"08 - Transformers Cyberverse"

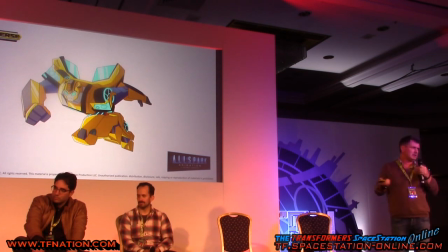[8:21]
So the characters you can see on the screen, you have to be able to identify with them somehow. So they have to be able to act a little bit. So the less abstract their faces, the better.
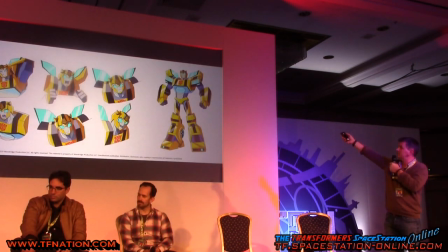[8:31]
So eventually, another example here of him without the nose again. But I thought it was quite charming, like more like a little boy if you want. So I kind of liked it, but Hasbro would not go for that.
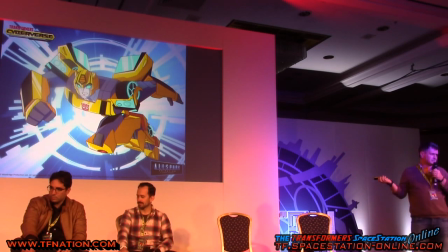[8:43]
So eventually they gave him a nose, and that's the way it actually looked like. So we got this guy over in Italy, Francesco Giglio, who did really, really good work in terms of character design.
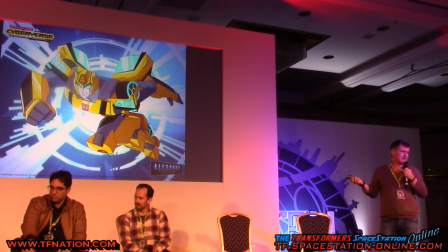[8:58]
And as for the main characters, he's the guy who really created the look eventually, under our supervision, of course. But that's the first one that we got, and Hasbro said, that's it, that's the one, okay? And from then on, everything went a lot easier. We knew what we were going to try to achieve.
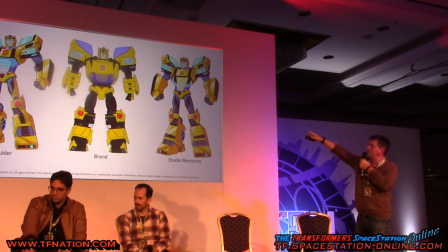[9:13]
So there you go. So you have three here. You have the one over there without the nose, looks like an insect, like a bumblebee.
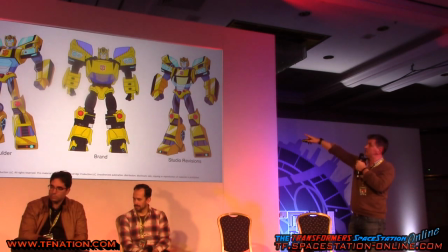[9:20]
We have the one we ended up with here, and this is the one we were given to in the first place by Hasbro, like the brand model,
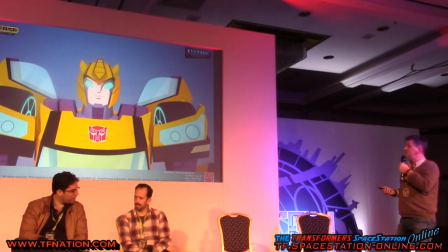[9:28]
the G1 brand model. Moving on, so that's eventually when it was fully rendered.
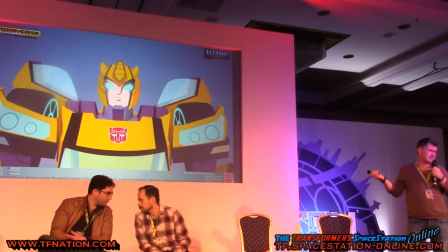[9:34]
That's the bumblebee you can see on Cyberverse if you watch the series.
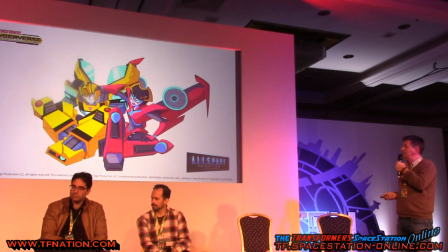[9:38]
There's another one again, done by Francesco again, of Bumblebee and Windblade. That's a nice one. We like that. Well, I like those kind of things because it's telling us a lot about the character relationship, and that matters.
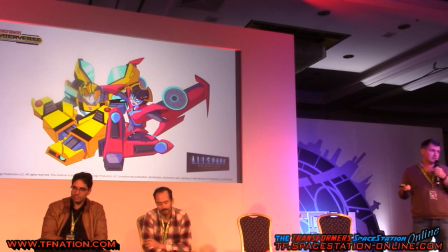[9:51]
And it's a nice drawing, I think. We try to have like a brother-sister relationship between Bumblebee and Windblade. Okay, there's no sexual content at all. Okay. I hope so. All right.
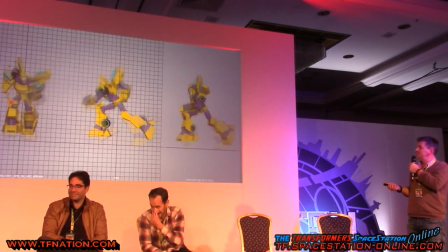[10:04]
Alright, so this one here, so that's the first, this is just a cycle as you can see,
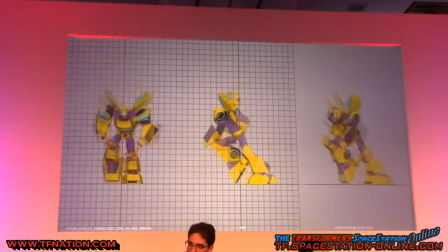[10:11]
because we kept that to our production studio, rendered him, and they gave us those kind of cycles so we would actually see how would those guys actually move.
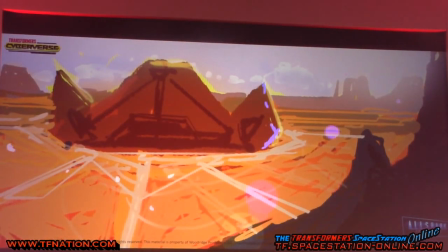[10:19]
So they were the first tests they were given. Now, here comes Marco Caradona.
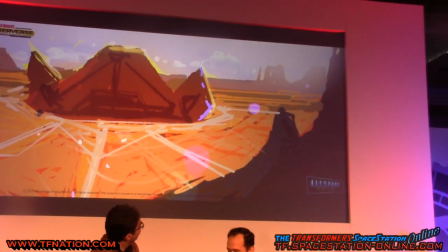[10:25]
He came in, he did a test for us, which is the first preparatory sketch for it here, this one here, which turned into that here.
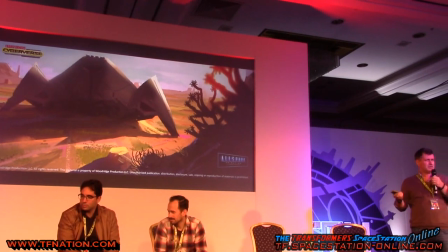[10:32]
And we saw something in there. We saw like a drama in a cartoony kind of way.
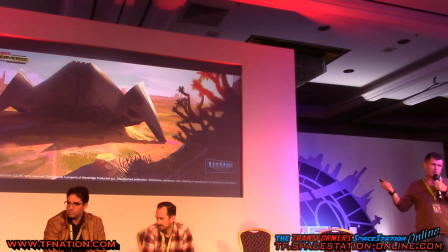[10:37]
So he was kind of ticking all the boxes, I think. So we brought him in, and he did more work for us.
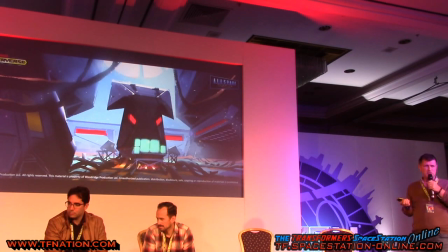[10:43]
He worked really, really hard in the beginning, and then he got to be really sloppy and lazy towards the end of the series.
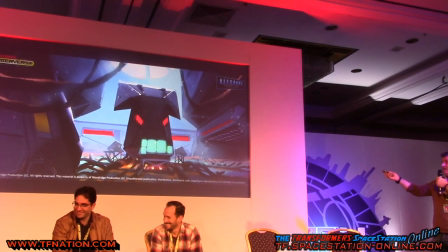[10:51]
Anyway, that's another one that is done also. I really like it. I mean, for me, it reminded me of the Warner Brothers type of the backgrounds, like Maurice Noble or Samurai Jack, or this kind of stuff if you want.
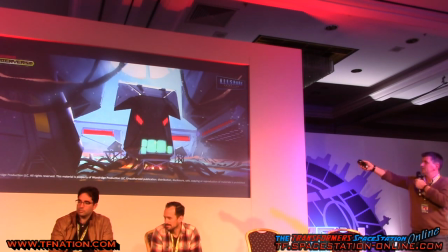[11:04]
And we got really, really impressed by that stuff here. Because there's evil here, there's depth, there's a depth of field, I mean.
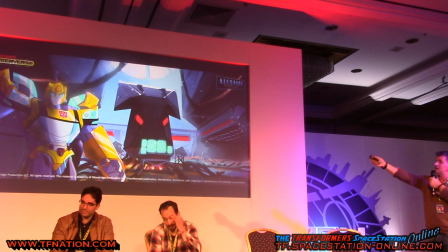[11:12]
And so it really worked for us. And we put the character on top to see whether they would actually interact very well with each other.
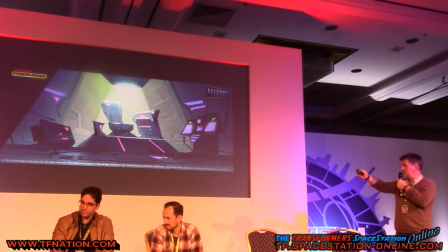[11:19]
We're quite happy with the result. Eventually Marco came in and he started to work on the background, so that's one of the earliest ones he's done.
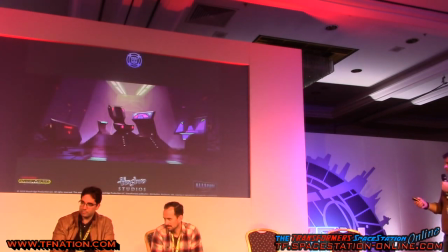[11:27]
And eventually it turned out to be like this here. Okay? So I'm going back again, that's a rough pass.
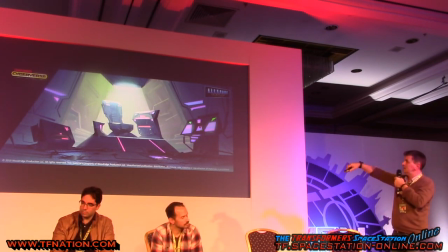[11:32]
So as you can see, we were trying to avoid parallels, okay? Eventually we kind of had to give that up because it was impractical. But at the beginning, we had to style it as much as we could. So we're trying to avoid parallels as much as we can.
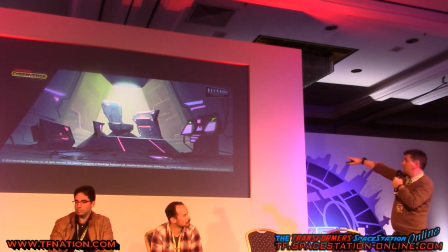[11:44]
So even to the edge, to the screen's edge, for instance. So all the objects are kind of sharp looking and a bit twisted somehow.
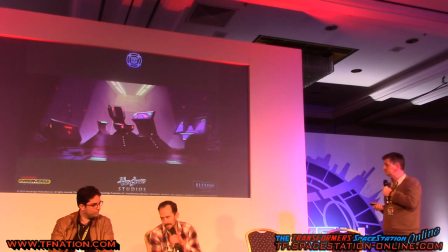[11:52]
And we were very happy with that. So sorry to interrupt you very briefly, we were trying to develop a visual language for the show,
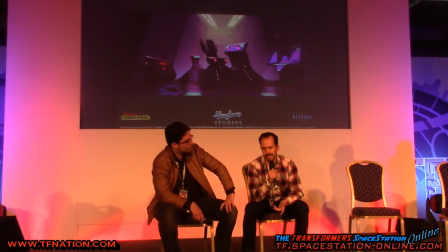[12:01]
and as normally the practice in both in animation and game, if you're trying to
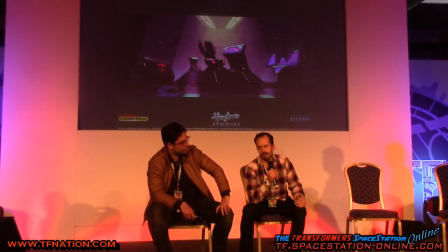[12:08]
essentially kind of lock the visual down, you go by tentatively. You kind of draw a bit, see what's the reaction of the client, see what you think of what you've been doing, and
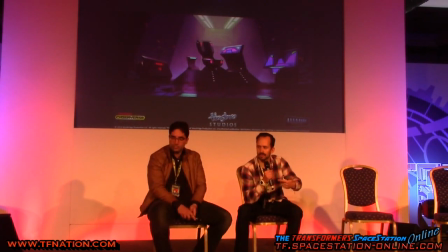[12:21]
it took few takes to get to that one, and there were a few qualities in this image that both us and Hasbro liked.